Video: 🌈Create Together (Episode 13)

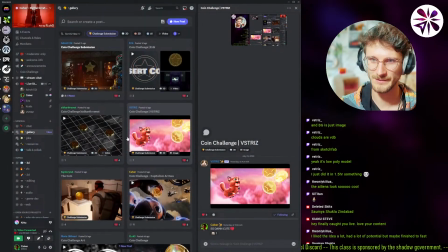1607s
Yeah, very cute, very nice.
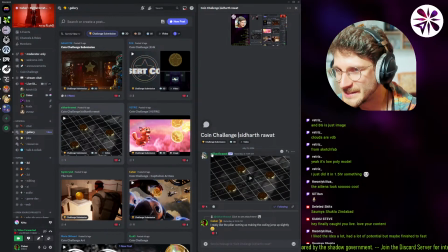1610s
Alright, next up we got Siddharth Rawat.
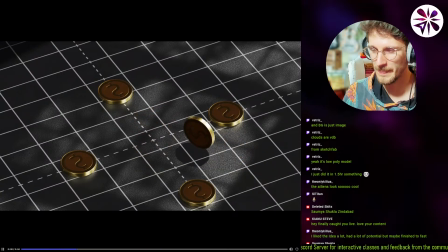1618s
He's got, I watched this already, it's kind of like motion graphic-y. So these like dollar coins roll in and then jumps up. I think it's pretty satisfying, like how it was in, and then it suddenly jumps up.
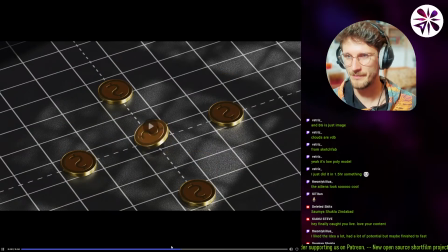1633s
It's cool. I like it. I like especially the little bump when it like comes up and it bumps up a little bit again. That's very satisfying. I like that a lot. Is that like if you're watching right now? Is that purely from the physics simulation?
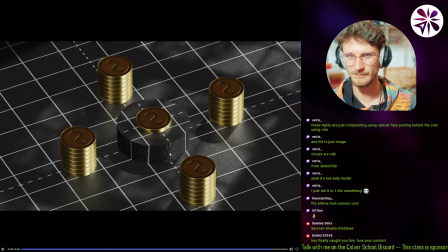1650s
Like, did you simulate the like getting bumped up thing, or is it manually animated?
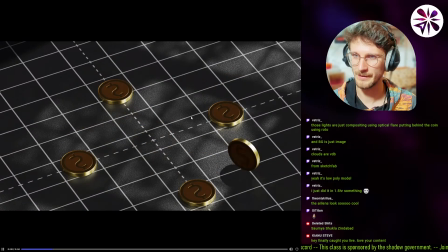1657s
I also like the kind of like the gobos, like the light we have here, but it feels a little bit much, like with the lines and the gobo light shadows here.
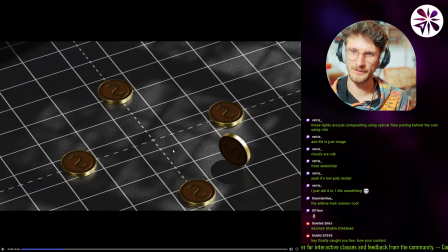1672s
It feels a bit much. I feel like if you committed to one of either, it would feel a bit better. I guess, I mean, the lines are cool. I would like to see how it looks like with only the shadows. And it feels a bit static.
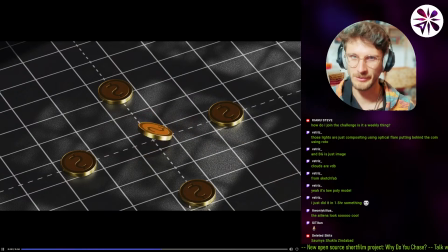1690s
I mean, I wish there was just a little bit of a camera movement, maybe just like an orbit around it or a slow move in.
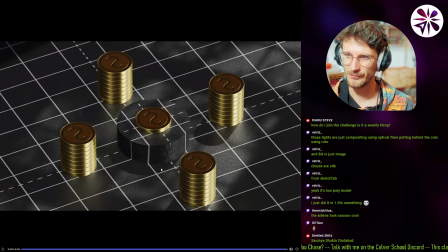1700s
Yeah, but I like the idea a lot. It's very surprising how it bumps up, and then these also stack up. I guess it's a bit
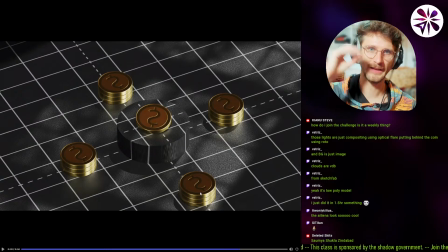1709s
strange to me how these coins just start stacking up on top of each other without any kind of like physics to it. Because everything else, the centerpiece is very physical.
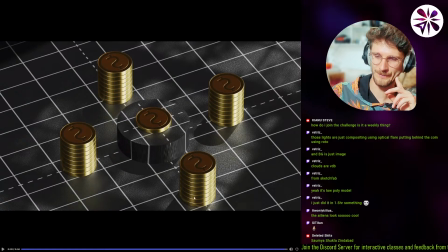1721s
So I think I would have preferred it if the outside was also physical. Maybe those coins were like the highest version of them was already stacked underneath.
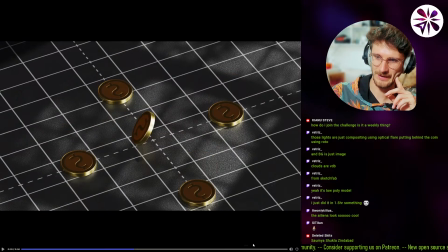1734s
So they would start like this, and then they get pushed upwards from the floor, right?
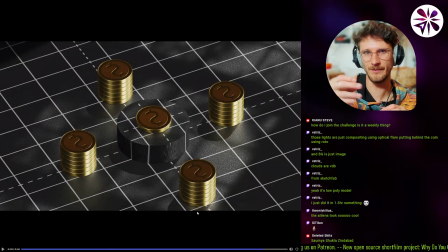1741s
Like as if there was like a little hole in the floor, and they got basically moved up. And then if you add physics simulation, they could also kind of like maybe some of them on the top slide down or something. I think that could have been cool. Keanu asks, how do I join the challenge?
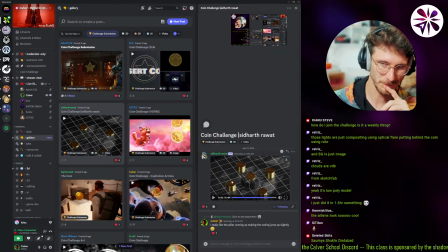1757s
Is it a weekly thing? Yeah, we just started it last week for the first time, and it's on Discord.
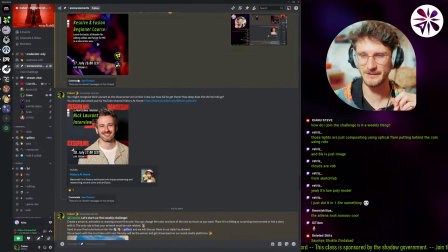1762s
I'll announce it on the announcements, right?
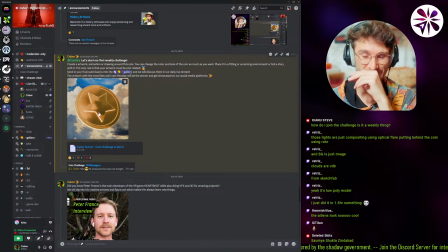1765s
So like here, first weekly challenge, and I also post it on social media. So you should be able to see when there's one happening. But usually I want to start it on Monday always, right?
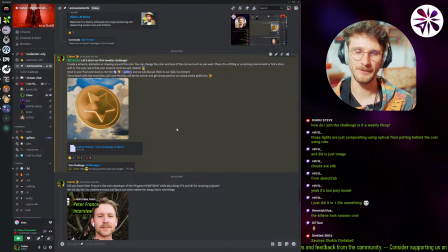1779s
Monday night, because after the Monday stream, when we go through the submissions and select the winner, after that I'll post the next challenge. So yeah, you can definitely always get started on Tuesday latest for your weekly challenge.
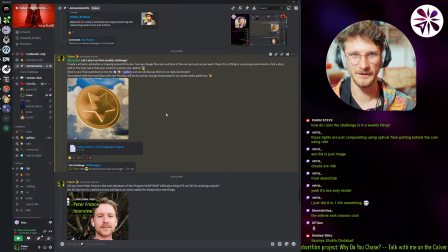1798s
I guess I can introduce you guys to the next challenge after the stream. when we finish the stream.
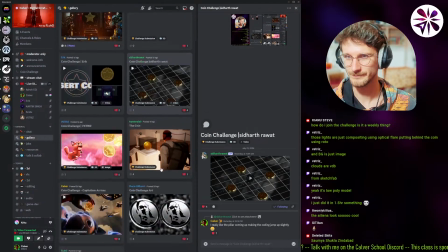1804s
But yeah, let's continue for now. Oh, we also got a new submission just now.
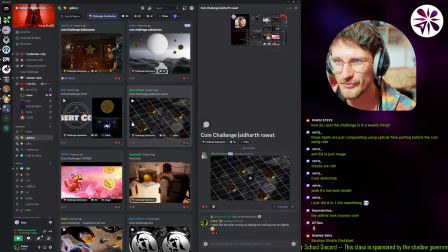1811s
That's just in time, Kratix. Okay, cool.
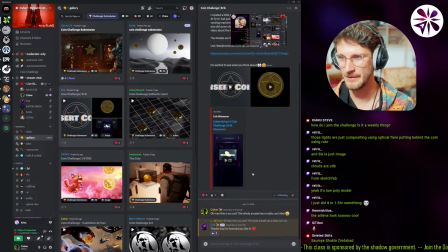1815s
Let's move to the next one, to Eric's submission.
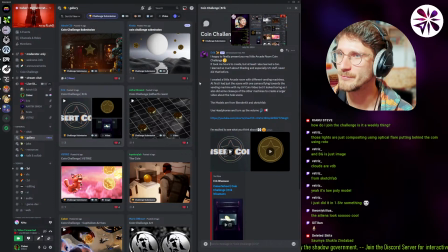1818s
He wrote, I'm happy to finally present you my little arcade room coin challenge. It took me hours to create, but at least I also learned a ton. I learned so much about shading and especially UV stuff. Never did that before.
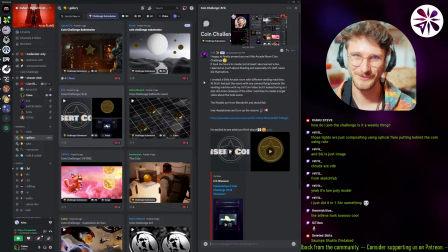1834s
Oh, okay, yeah, UV stuff is a little bit tough to get into, but yeah, you gotta learn it at some point. I created a little arcade room with different vending machines.